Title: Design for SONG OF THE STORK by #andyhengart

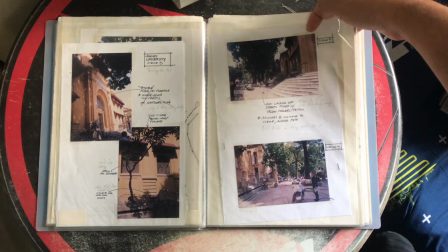(8:04)
A lot of scenes or sets in Vietnam do exist, but of course, through change of time, certain things will change.
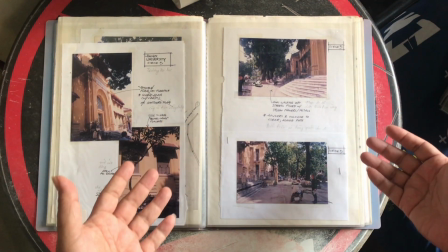(8:13)
So it's a matter of taking in and out, putting stuff relevant in and taking stuff out,
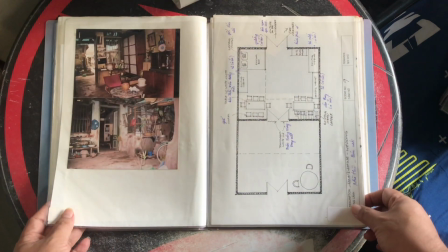(8:20)
as per all productions anyway. So details, all the details in English, in Vietnamese.
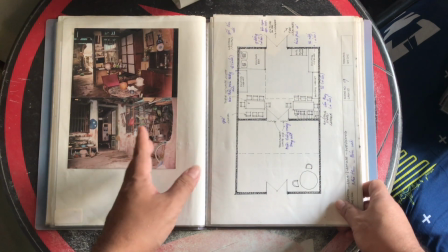(8:28)
Nice. I remember this because they gave me a flat. They found me a house like this because we had an exterior, which is great.
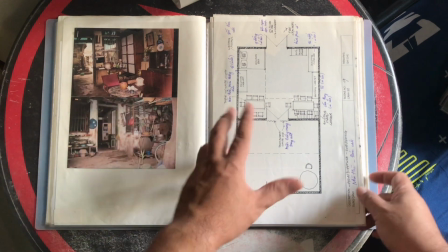(8:36)
But the matter of cleaning all this up and sprucing it up for visual purposes
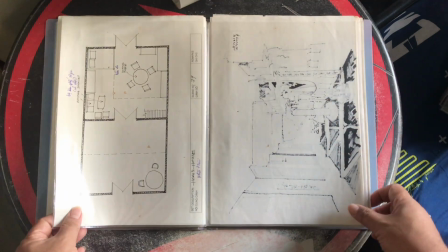(8:42)
is always a challenge, but it's also the fun aspect of filmmaking, I guess. Not gonna deny it.
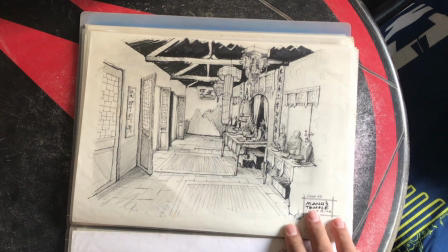(8:49)
So we have a little temple. I'll say this is hilarious, not in a good way.
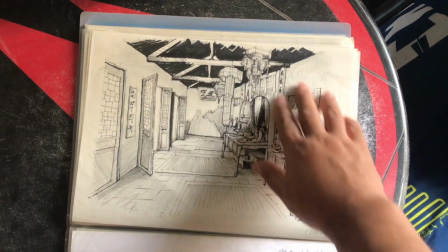(8:54)
All these initially it was a master shot of the entire temple,
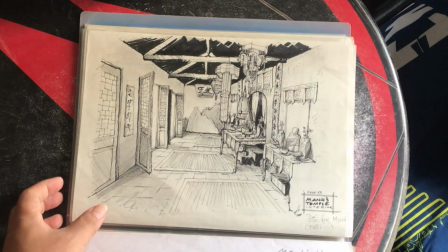(9:00)
and in the end it turned out to be close-up shots that I do not necessarily see any of this, which is very,
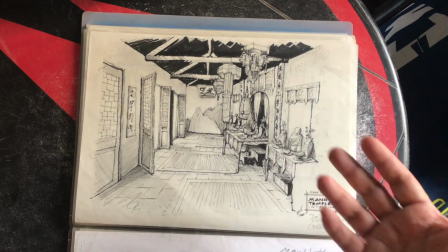(9:06)
very fair, because in any cinematic or whatever
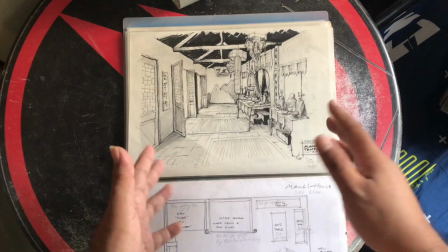(9:12)
visual context, we might not necessarily want to show deities and
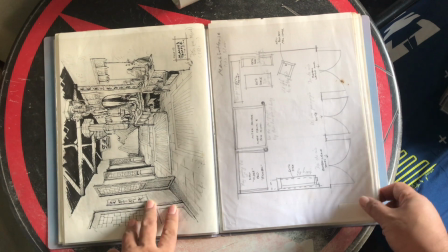(9:19)
holy stuff, if that makes sense.
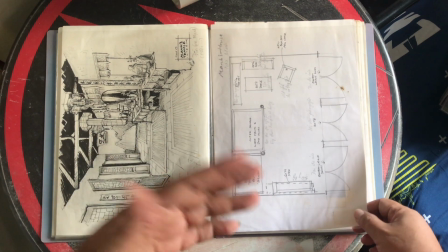(9:22)
Whether or not you're fans folks or not, you have an idea of it, because at some point want to have a point of view from beyond the deity.
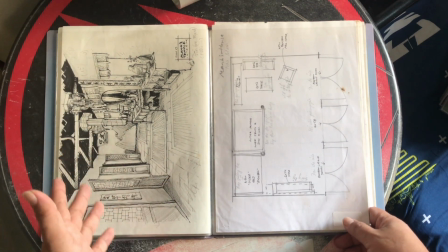(9:31)
That means from behind the deity is to see the character looking. Of course, that's a bit tricky, but it's doable if it's a controlled situation.
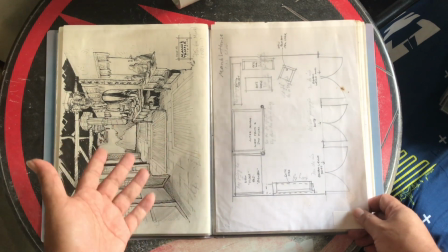(9:39)
And having an actual temple to be shot at, like that was to film that, of course that's a bit tricky. Yeah, this was a temple.
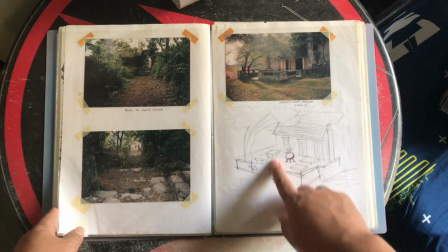(9:50)
Lovely exterior, like I could have an urn outside and have,
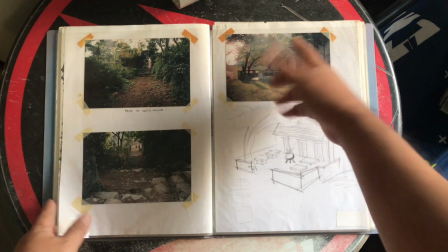(9:56)
environment with a great tree. This is wonderful, man.
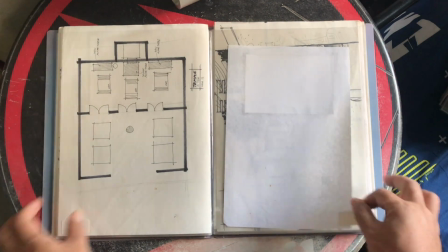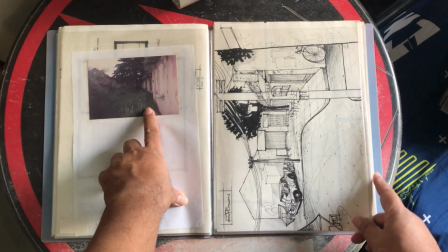(10:05)
This was a existing location that we found.
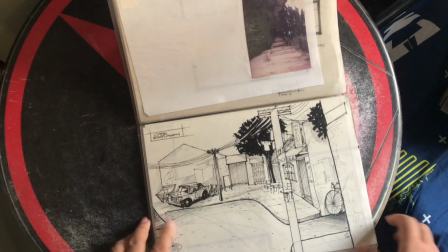(10:09)
It's like what would be in the scene, a cafe explosion scene.
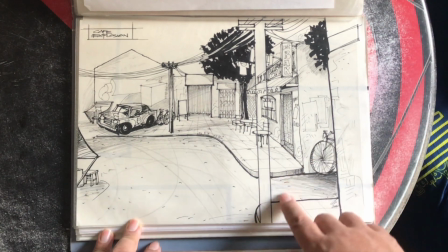(10:16)
So this was my Hollywood plan. I would have been able to, had the opportunity, nearly had, because it didn't happen in the end,
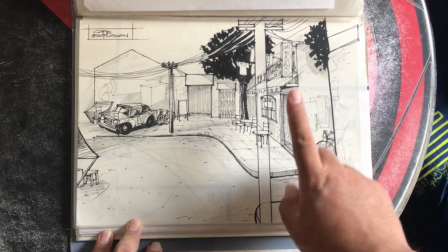(10:24)
to create an entire street where one of the locations is to be blasted, like they plant bombs inside,
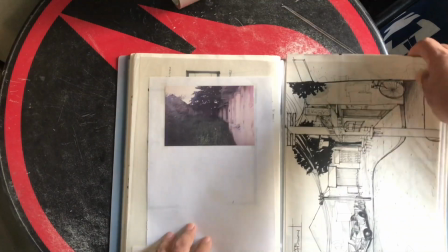(10:31)
they carry bombs inside. And this was the initial location.
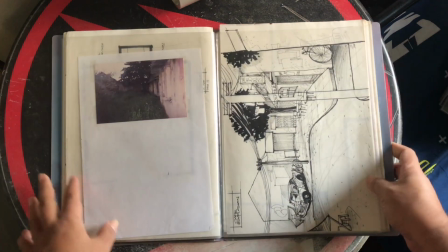(10:35)
It literally was full-on renovation and construction, clearing of the roads.
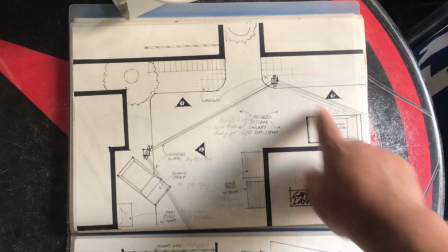(10:41)
So these were the effort that made in through even basic layout design, what I envisioned the location to be.
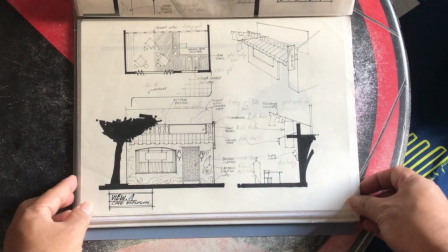(10:51)
Again, yeah, just in the end of the day, these are just photographs to remember what I planned to do by,
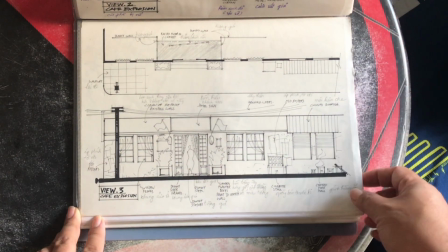(10:59)
what I planned to design for. Exteriors.
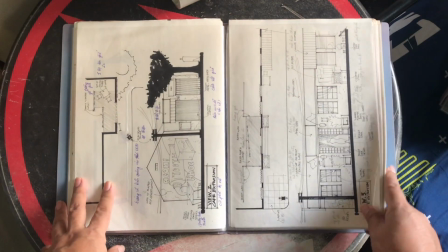(11:04)
Again, all of these are a lot of exteriors we don't necessarily go in. So yes, it could be done.
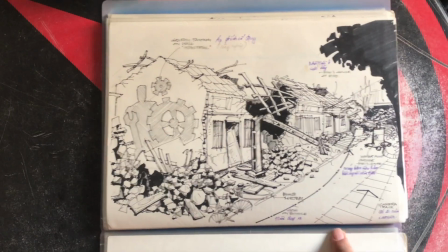(11:10)
This was actually carried out. It was until now what we call the Huaibon house, where we did find a location of
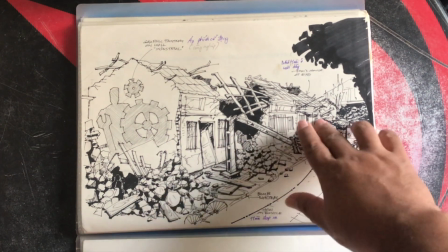(11:20)
dilapidated houses that I would create with rubble.
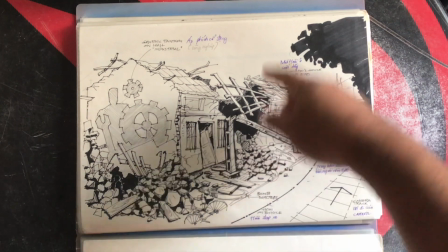(11:24)
You create with literally bash through ceiling as if the bomb dropped here, and on this side it was
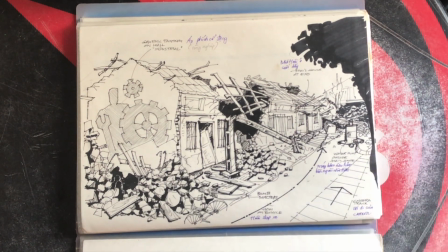(11:34)
modern stuff, but conceivably we could have, if I can see my floor plan, yeah, a dolly where
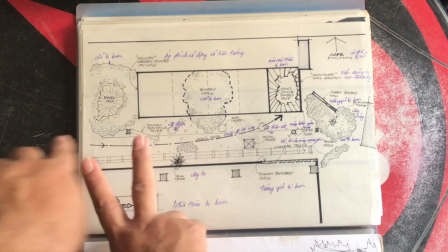(11:42)
camera could follow the character as she walked in. So it's a full-on follow.
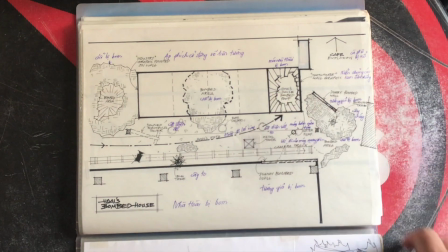(11:47)
In the end, it became a handheld follow, which heightened the tension great,
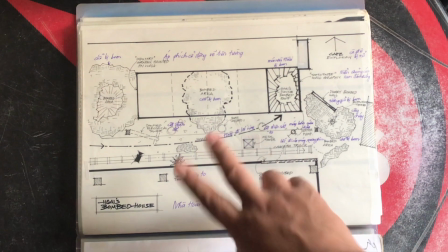(11:52)
but visually it exposed quite a little bit here and there.
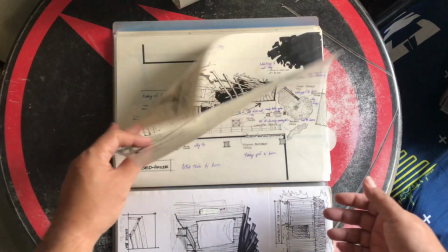(11:58)
But then again, we did shoot it night, so we didn't do a day for night. We literally shot it at night, flames burning, people shouting, pure chaos.
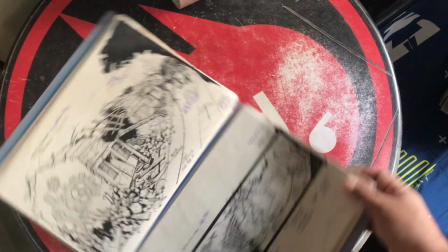(12:07)
I mean, there is footage, but no, there isn't any footage. You need to get the DVD.